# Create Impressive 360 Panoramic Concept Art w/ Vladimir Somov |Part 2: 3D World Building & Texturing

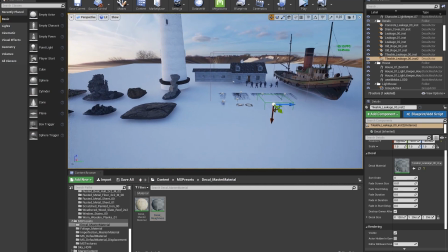And I really hope that guys from Quixel know how much I love them and forgive me for messing with their shaders all the time.
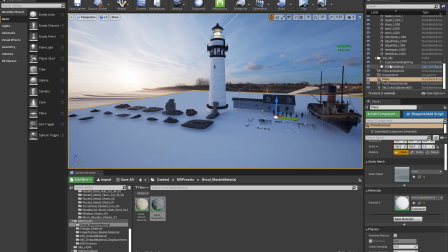Alright, let's do a quick recap before starting the time-lapse. I got all these assets in the scene in a sort of a playground fashion.
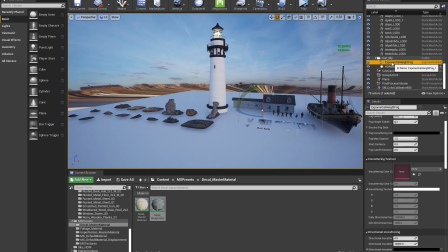It's lit by a soft HDRI, and I do have an exponential fog in the scene with volumetric fog enabled,
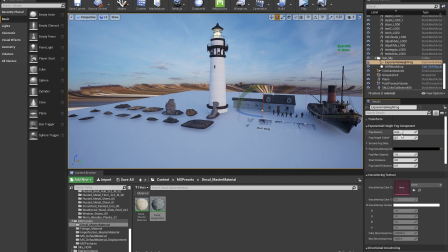and directional in scattering is set to black so that it doesn't cast any extra color in the fog apart from what that fog gets from the lighting.
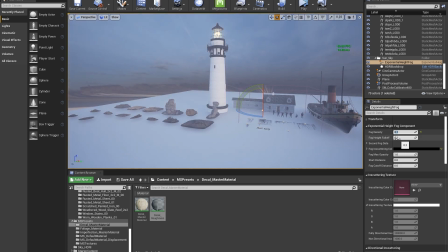As I will start building the scene, I will increase the fog density and the height fall off as well,
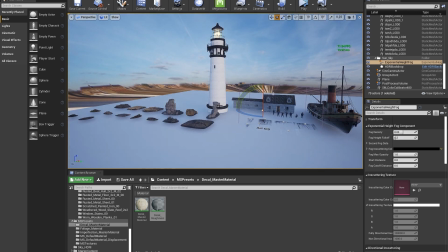but these are the only two settings that I really end up using. And of course I have a post-processing volume, and I have ray tracing enabled for everything but refraction,
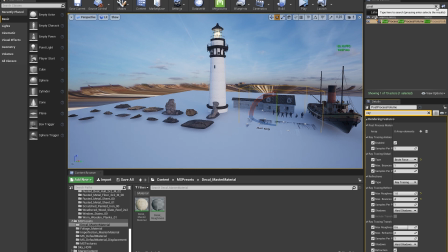and I will talk more about final post-processing setting once we finish the scene, of course. And I think at this point, with the power of editing, I will move to time-lapse.
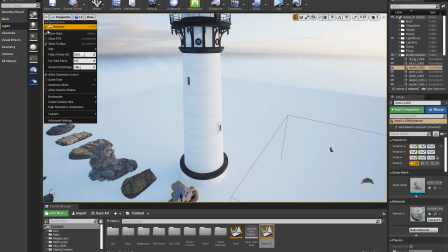So I'm grabbing assets directly from my little playground area, and I'm duplicating them, of course.
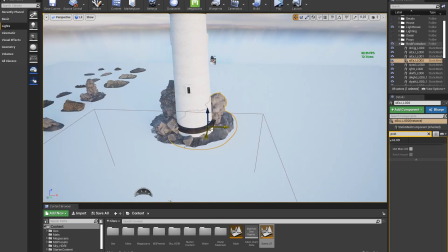At the same time, I'm looking at the reference on the second monitor,
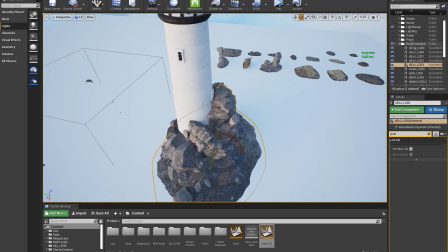and I'm trying to figure out the logic and the feel of what I'm seeing, instead of copying it directly.
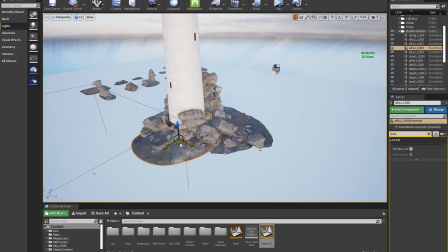This is also a good example of why you don't need a lot of unique assets.
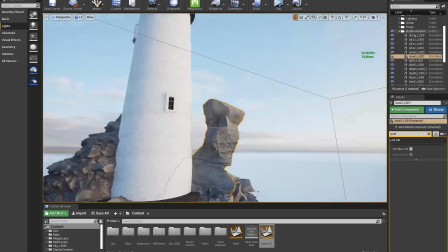One great and generic looking rock can be reused until you get an entire rock formation.
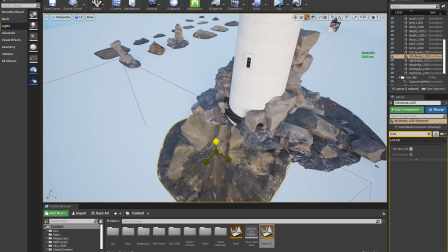You just need to rotate and change its scale. The key is to look for noticeable repetition and try to hide that as much as possible.
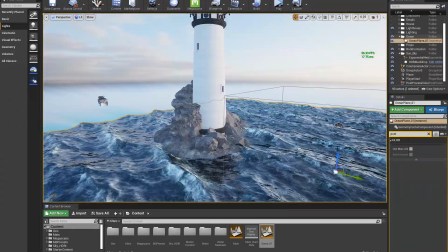Analyzing your reference is especially important for replicating nature. Understanding the logic and context can help a lot.
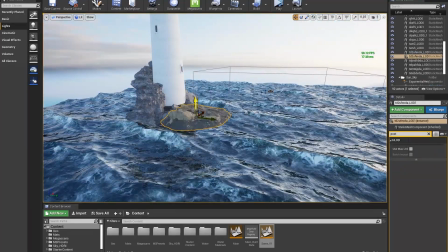So these rocks, for example, are being crushed by the waves constantly.
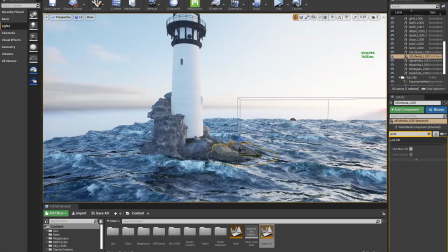So there will be some directionality to how they break and how this island is formed.
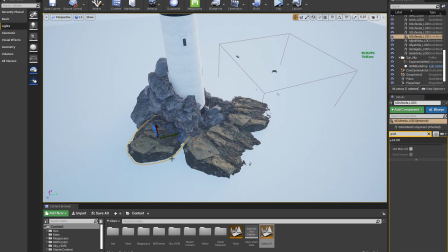This stuff doesn't require any deep knowledge in geology. A lot of it can be done from observation and simply looking and understanding your reference.
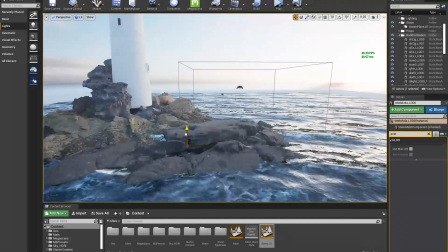So with all that in mind, I'm adding more flat areas and adding smaller crushed rocks on the outside of the island
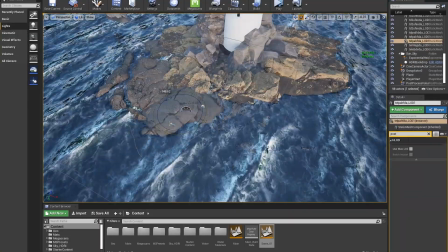because it will be the most affected by the force of waves. I'm also extending the overall footprint so I have enough space for the house.
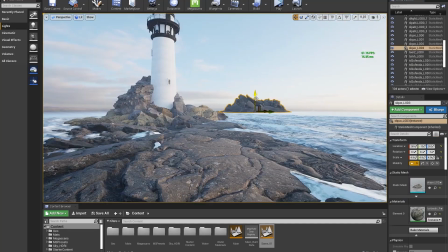Also, apart from making it look believable and logical, I'm looking at the composition of the shapes,
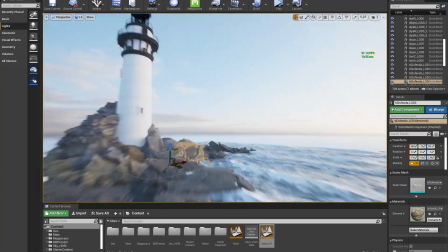since we're making a concept art and not a scientific illustration.
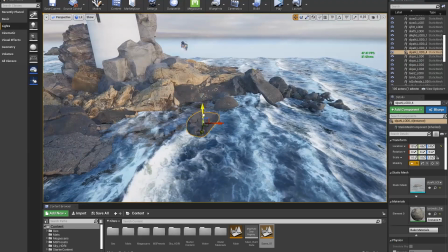That's why you can see that I'm trying to extend the island horizontally and adding more sharp-looking rocks.
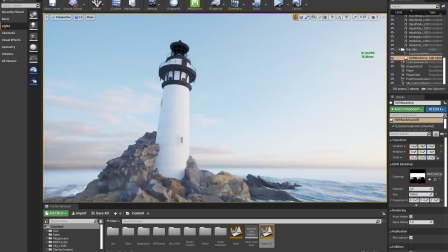The visual language of this place should read tension and danger.
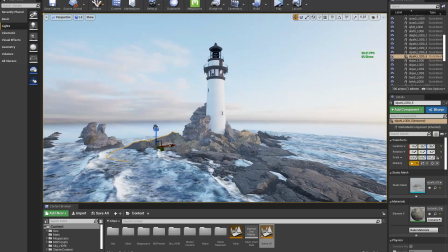This is one of the examples where the shapes are not ideal, and I'm pushing these scans a lot more than I should,
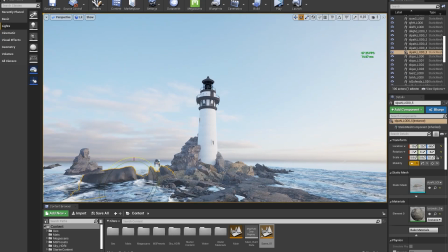which is fine since I know that I will fix a lot of that during paint over.
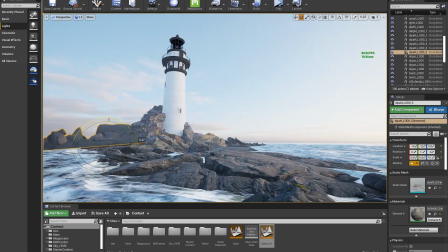And if this was meant to be a cinematic or a game level, I would have to do some custom assets,
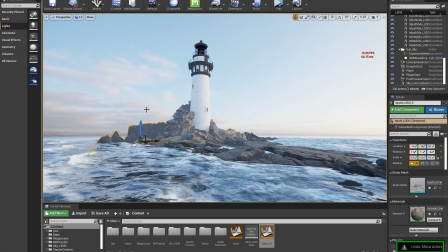of course, but with concept art, I can get away with a lot less polish.
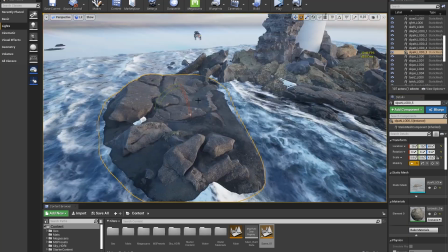I'm just trying out different angles and different scale. This is where UE4 shines the most, and this is where this pipeline shines the most.
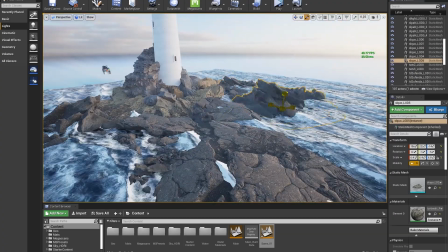It has a speed and flexibility that lets you quickly adjust to change and try many different variations along the way.
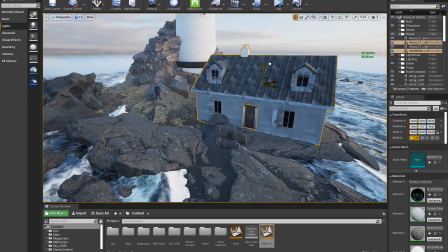Now I'm finally placing the house, and of course I realized that there's still not enough space for it, so I'll have to extend the rocks a little bit more.
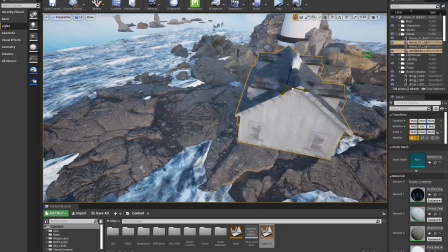And every time you see that I paused, I'm basically looking at it and trying to figure out what's my next move should be.
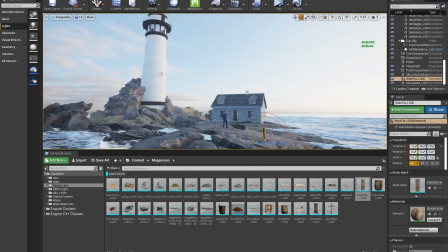It's very important to take these little breaks and make sure that you're not spending your time on something that's not adding any value.
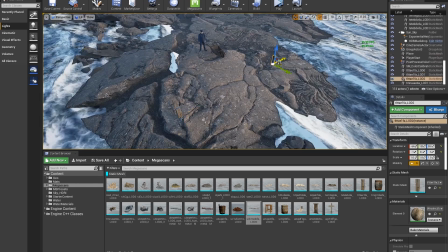I'm also adding these wood blocks, which makes it look like abandoned infrastructure,
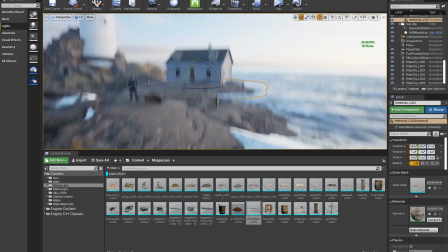and stuff like this is great for scale, and I'm also using it for storytelling.
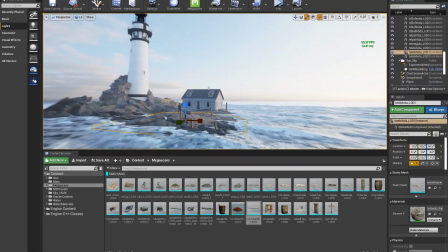I think the narrative I had in my head is that the lightkeeper went mad from the isolation and turned off the lighthouse.
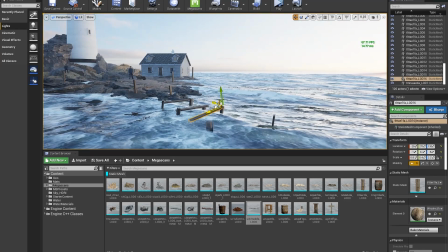So there's basically a ship graveyard all around him, and the boats I'm about to place are actually on their way to crash into these rocks,
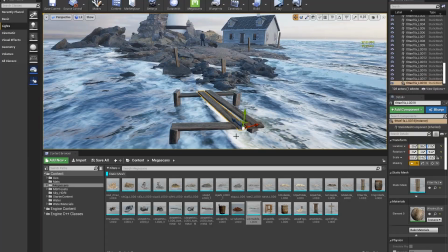while the lightkeeper is just doing his regular routine and watching that happen. You know, not the H.P.
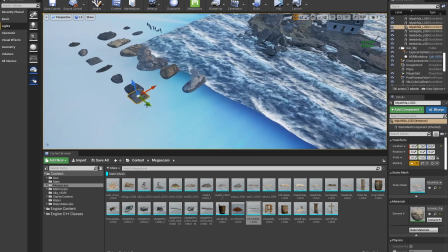Lovecraft level of storytelling, of course, but it's fun to make these little narratives, plus they help to keep the logic of your art somewhat consistent.
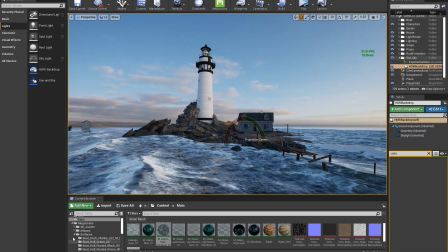Once I got the lighthouse area to a certain level, I decided to move on,
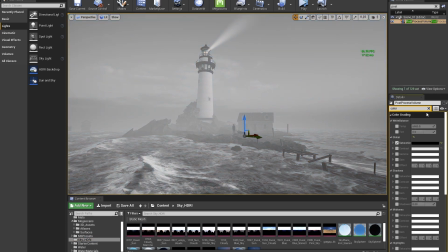but before that I added some more fog and played around with the idea of having it black and white.
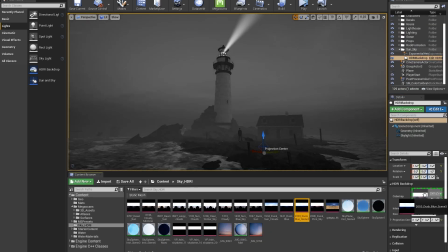This is actually something that I'm still going to do for the cinematic shots,
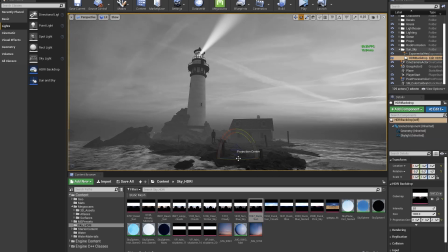but when it comes to panorama, I realized that no matter how much I want it to be black and white,
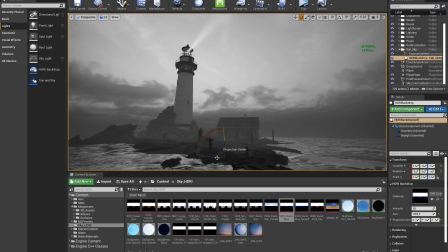it works a lot better in color, so I let myself to deviate a bit from the movie reference.
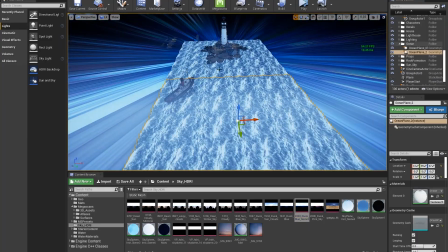Now I'm placing the boats, and the way I'm keeping it as a single asset is by using Ctrl-G to group all the selected meshes.
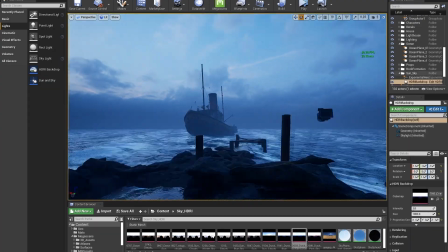And when I placed the boats, I started thinking of potential ways I can capture this,
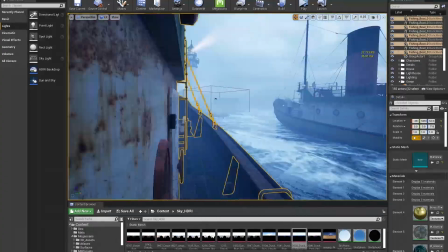and I always see this as doing photography and thinking where I would place the camera.
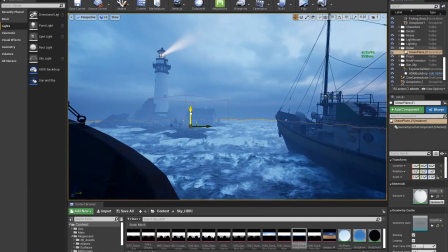Now I'm rotating the ocean and trying to get a nicer position of the waves, and also extending it by duplicating the ocean planes.
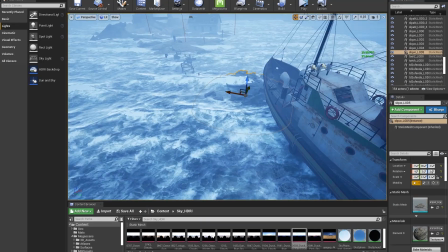And of course I'm adding the actual rocks that the boats will be crashing into, and removing the light beam to keep it consistent with the narrative.
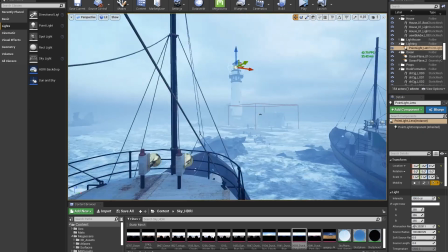Otherwise, why would these boats crash if the lighthouse was functional?
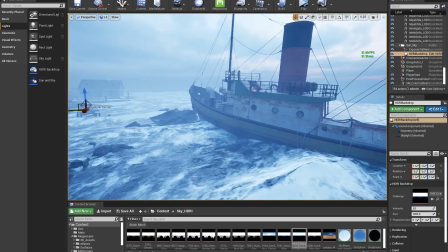At this point I had an idea which boat will be the one I will be capturing from, so it becomes the center of the world in a sense,
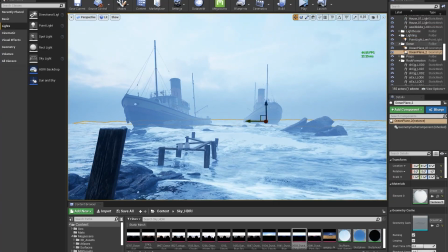and it should get the most love and attention to detail since it's the closest to the camera.
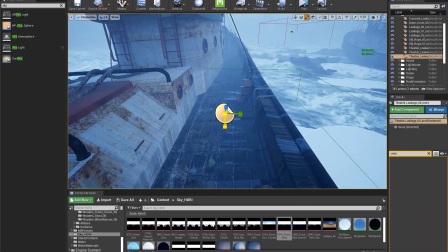So I started by placing decals to add second layer of detail and surface variation.
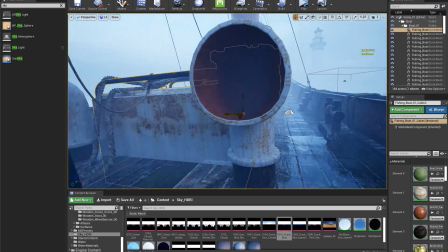I also adjusted roughness of most of the materials so that they look a bit more reflective and wet at the same time.
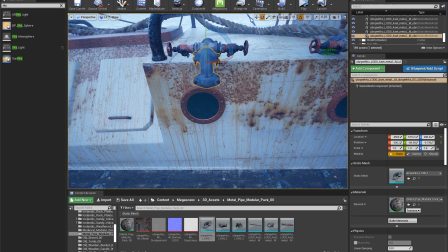And when shaders were done, I started working on adding more props.
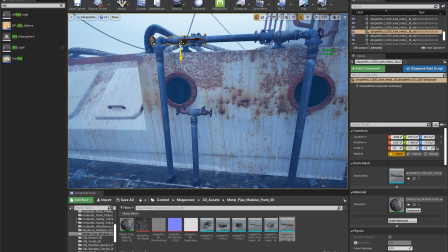These pipes and valves might be a bit too forced now that I look at it. I'll probably tone it down if I were to go back and fix this.
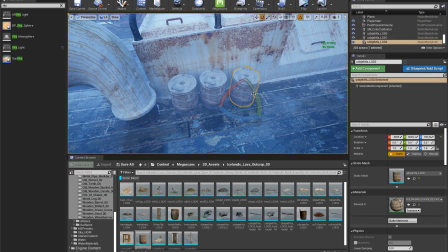So I'm dressing it more with the props from Megascans, adding a lot more smaller scale objects.
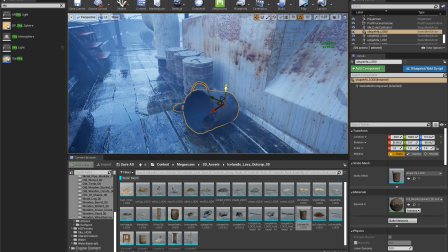The progression usually goes in layers.
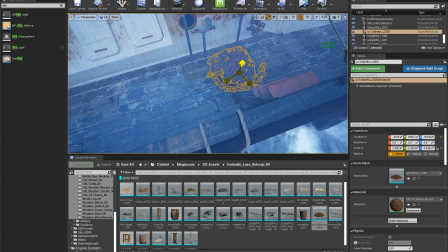You start with the larger shapes and you go down to medium and smaller scale objects as you get closer to finalizing your scene.
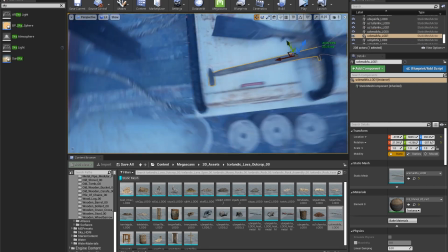The beauty of Megascans is that I didn't have to spend time on making any of these,
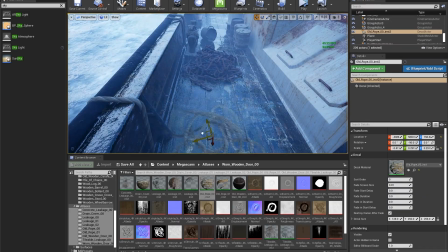because making high quality props can take a lot of time, and that's the time that I can spend painting multiple versions of this,
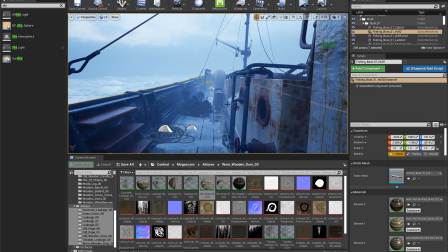for example.
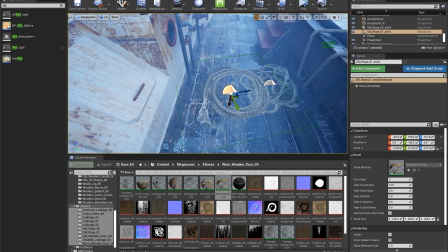Now, placing these rope decals, I wish I had geometry there, but you gotta work with what you have, and in this case I had decals only.
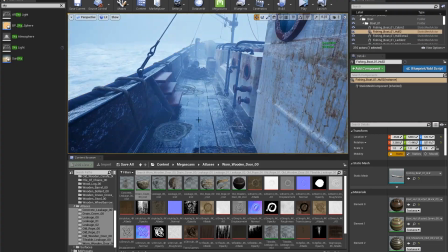And I'm adding a bit more decals. Stuff like this works great to break up flat areas.
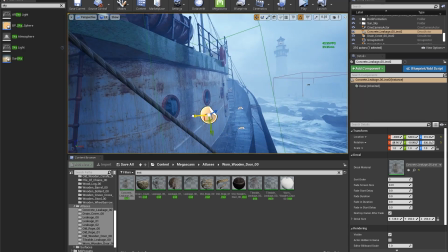Now adding leakage, stuff like this works great for breaking up repetition in textures.
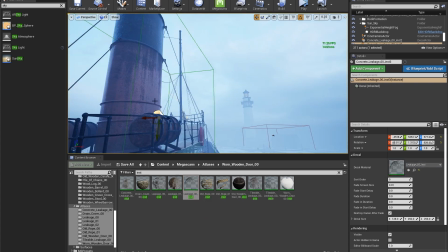You just need to be careful not to go overboard, and also placing them where they would make sense from a logical point of view.
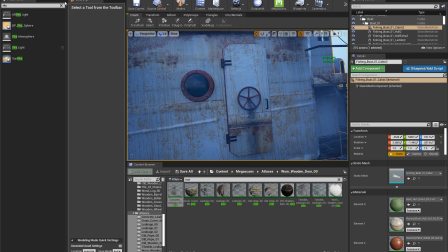Looking at the reference can help once again with figuring out what's logical and what's not in this case.
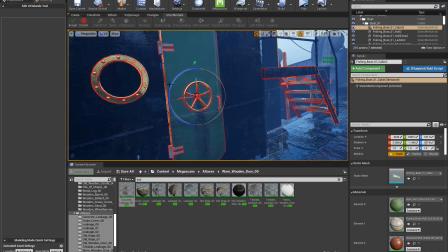And here, as you can see, I'm using UV adjustments to get a better seam placement on that door.
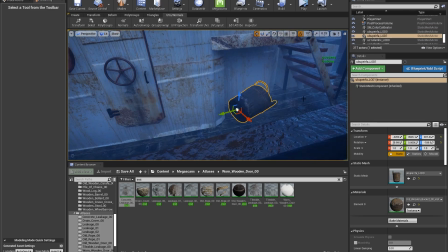And duplicating more props, I'm just spreading them nicely all around the boat.
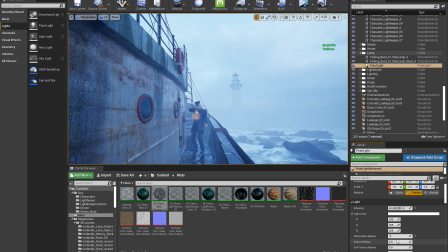I finally started to place characters, and I'm giving this guy a lantern with a point light.
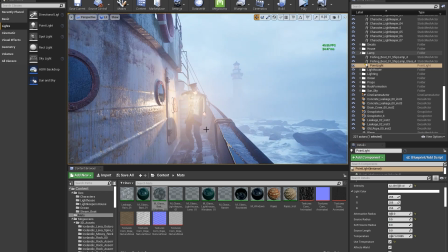I'm using light temperature to make it warmer and offset a bit of that cold and monochromatic lighting I have in the scene right now.
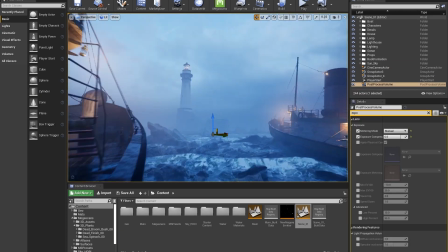As you can see, I added more lights on the boats to get some splashes of warmth.
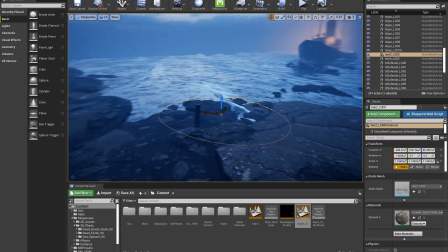All of them are point lights with the high contribution to the volumetric fog.
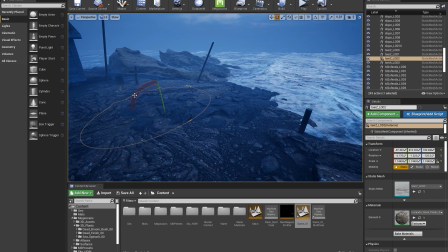And I knew that I want to make multiple captures to show you guys how scalable this workflow is.